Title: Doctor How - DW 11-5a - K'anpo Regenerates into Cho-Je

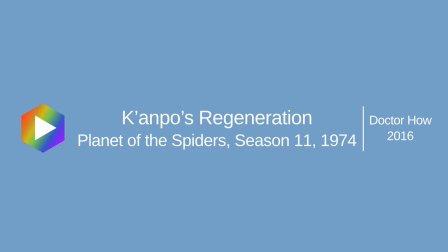(0:00)
Crossfades are a commonly used special effect in a lot of TV shows, including Doctor Who.
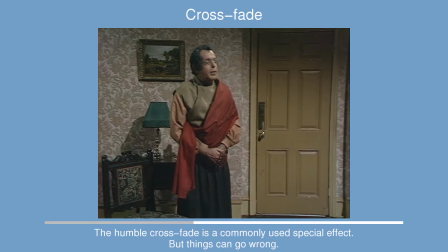(0:04)
In the 1970s, they were used for TARDIS dematerialization, regeneration, disintegration rays, teleportation effects and so on.
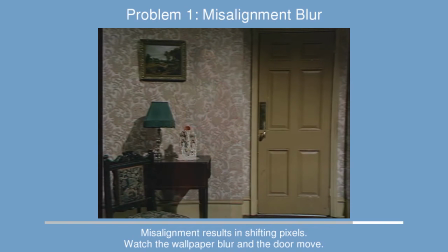(0:11)
So fixing a few crossfades can improve a classic story. Here we have Cho Ji vanishing while he's talking to Sarah Jane. There are a few defects, including black bars appearing on the edges, misalignment between the shots and lighting changes.
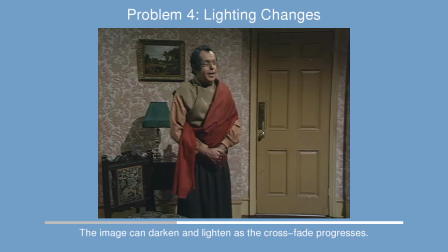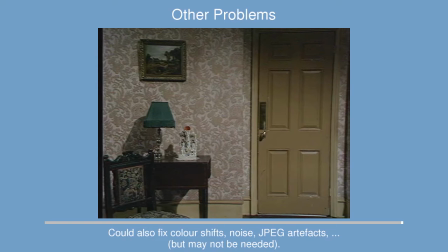(0:28)
I've used a variety of software tools to help. GIMP can be used to do sub-pixel shifts. So shift an image 3.5 pixels, scale the image up to twice the size, then shift the image 7 pixels, then halve its size again.
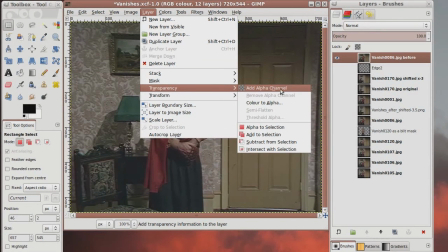(0:46)
The imp is also useful for fixing the edges. Add an alpha channel to the layer, then select the middle of the scene, feather the selection, and then cut it.
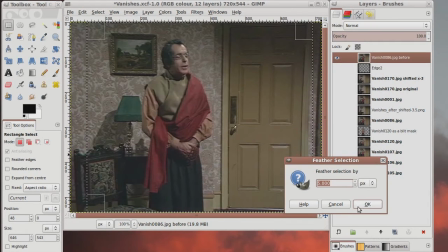(0:55)
This produces an image with only the edges visible. That can be blended over the scene to fix the edges, producing a clean background.
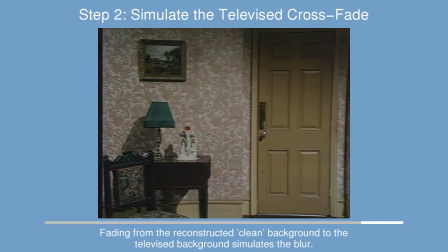(1:04)
Simulating the crossfade from clean background to the televised shot allows us to digitally extract Cho-ji from the rest of the scene.
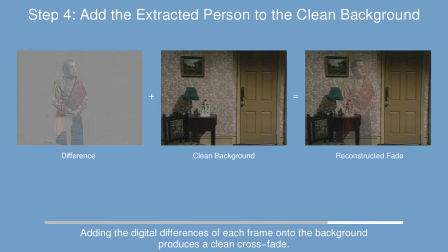(1:11)
We can then add him back onto the clean background to produce an improved crossfade.
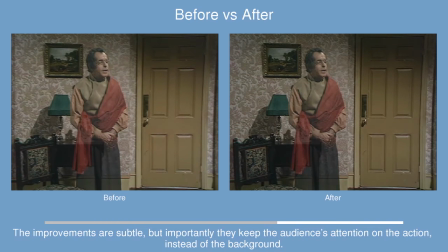(1:16)
The resulting scene keeps the focus on Cho-ji rather than distracting the audience with subtle changes over the entire scene.
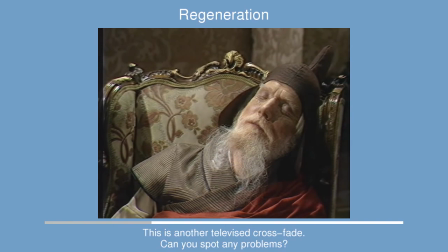(1:25)
Here we have the first regeneration shown in colour.
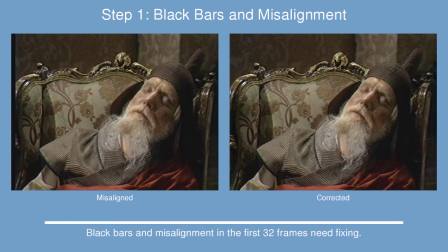(1:27)
Kampo Rinpoche is regenerating into Cho-ji. and this occurs just before the doctor regenerates from John Pertwee into Tom Baker.
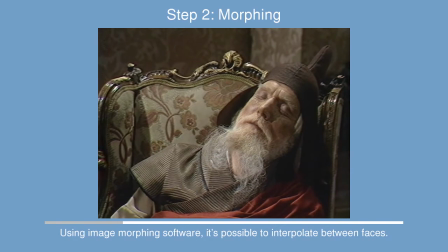(1:35)
GTK Morph was used to morph between the faces.
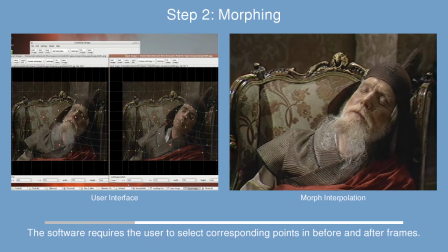(1:40)
I've shown a screenshot on the left illustrating the user interface where you select corresponding points on the faces.
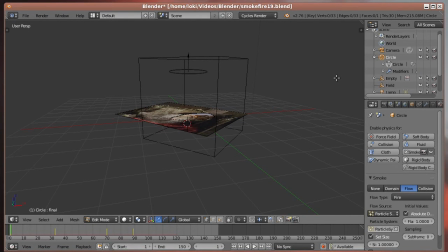(1:48)
Blender was used to create a fire effect for the regeneration itself. There are online tutorials for creating fire and smoke in Blender.
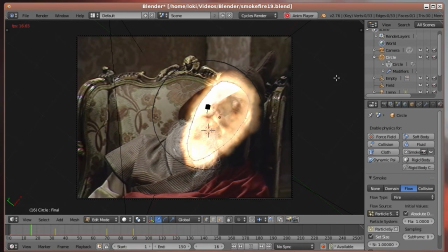(1:56)
I followed those recipes but turned off the smoke and viewed the flame mostly from the top down. Then I added a little wind effect to push the flames upwards a little. I've also shifted the colour towards yellow to make it a little bit more regeneration-y.
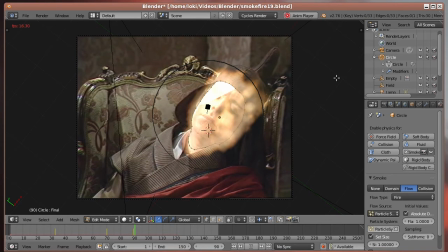(2:10)
I track for the shape of the face as it distorts by using keyframes in Blender that automatically interpolate between the polygon for one face and the polygon for the resulting face.
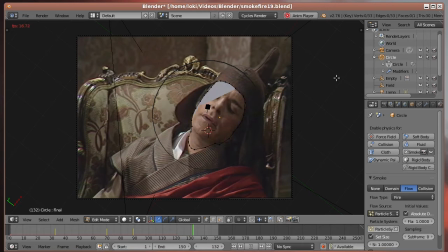(2:20)
This makes the particles that generate the fire appear in the right place, otherwise there would be fire emitted from the collar or jacket instead of the face.
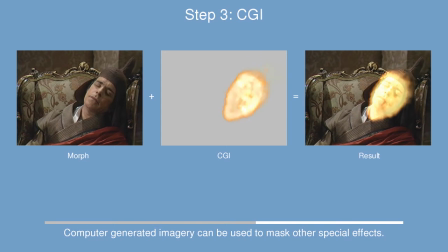(2:28)
There's still a lot more that can be done, of course, but that's a topic for another time.
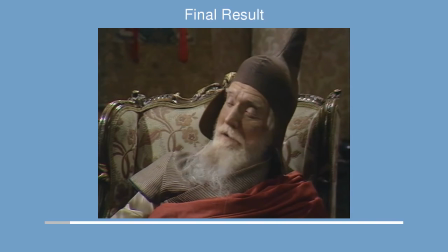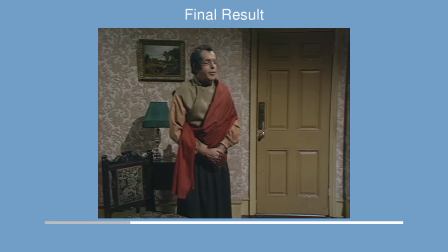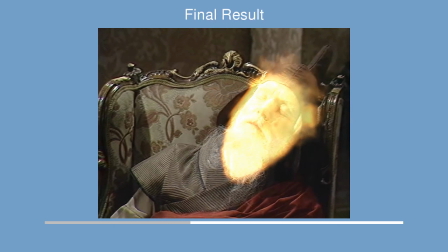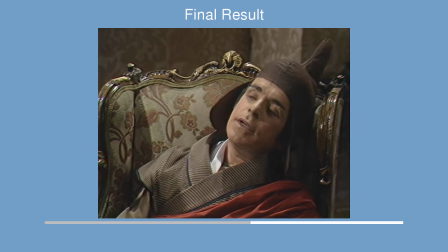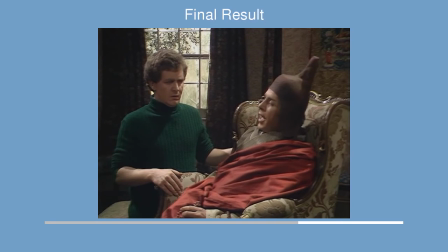(3:08) concern yourselves. I am not dying, merely regenerating.
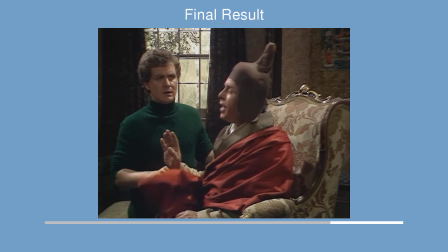(3:14) Choji? No, Tommy. I am Kan Po.
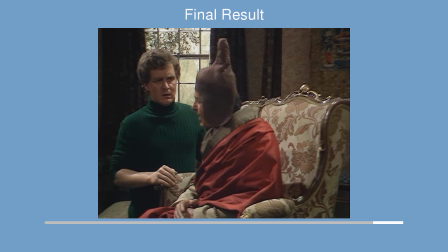(3:20) Would you put this in your magazine, Sarah Jane Smith?